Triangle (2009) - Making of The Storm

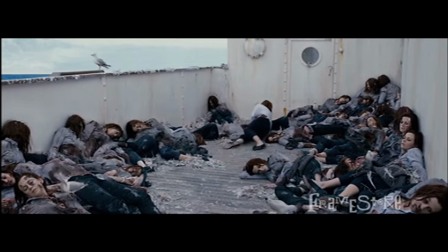The fundamental methodology behind achieving these shots actually isn't too complicated,
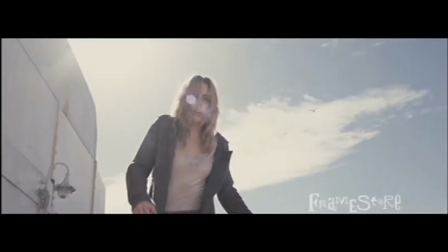but as with anything in visual effects, adding the fine touches and details is the craft that still takes patience and skill.
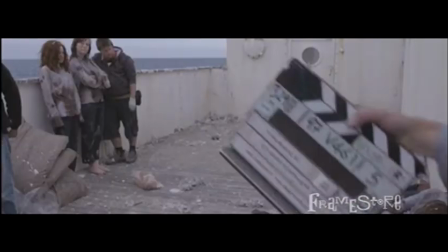We had about 15 extras dressed in the same outfit. We then form a body pile with the extras.
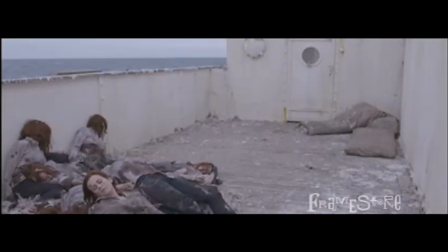The pile was then moved and the process repeated over and over again around the set.
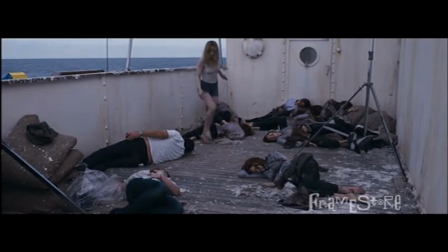When you look at Melissa herself, remember that we're only using her element, and the people that she's walking around are just a guide for her.
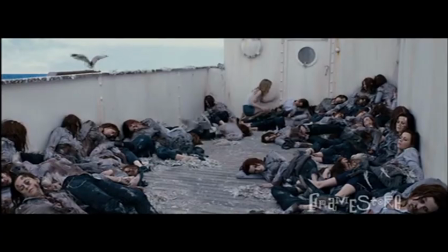So then it's just a matter of cutting out all the body piles and combining them onto one picture to get the final effect.
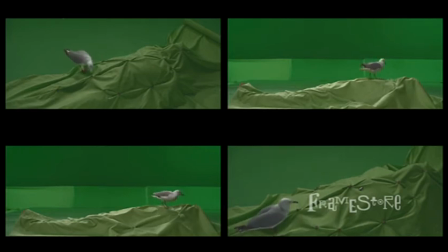Some trained seagulls were then shot feeding on green screen that we then placed around the piles and comped in. The other thing we did to give some scale and scope to the movie was with the exterior liner shots and the corridors that we added.
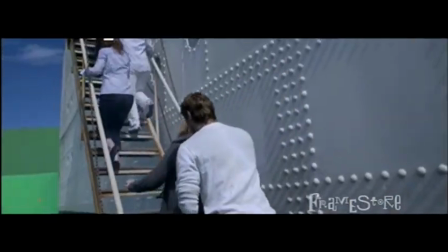The exterior liner set was built on the end of a quite narrow C-spit.
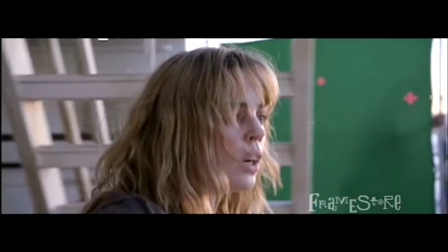So to give the liner some scale and to stop it looking like they're just running around the same corridor, we created extended corridors in CG.
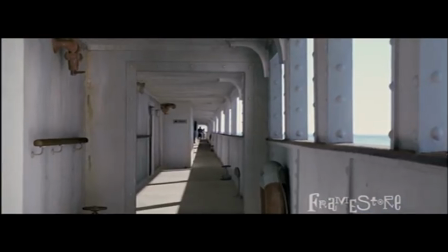There's one shot in particular where you're looking down the length of the ship at the tiny figures who've just boarded.
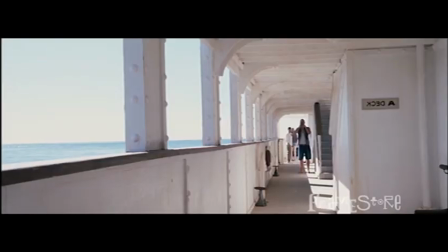The shot is all CG with just the shot plate scaled down and put right at the end of the corridor. It's
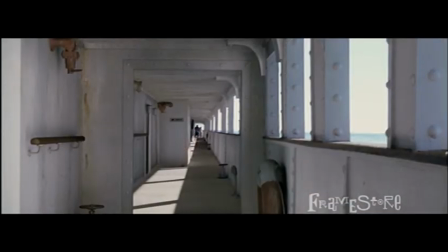one of my favourite shots as it really helps to give a sense of loneliness and isolation when they first board the liner.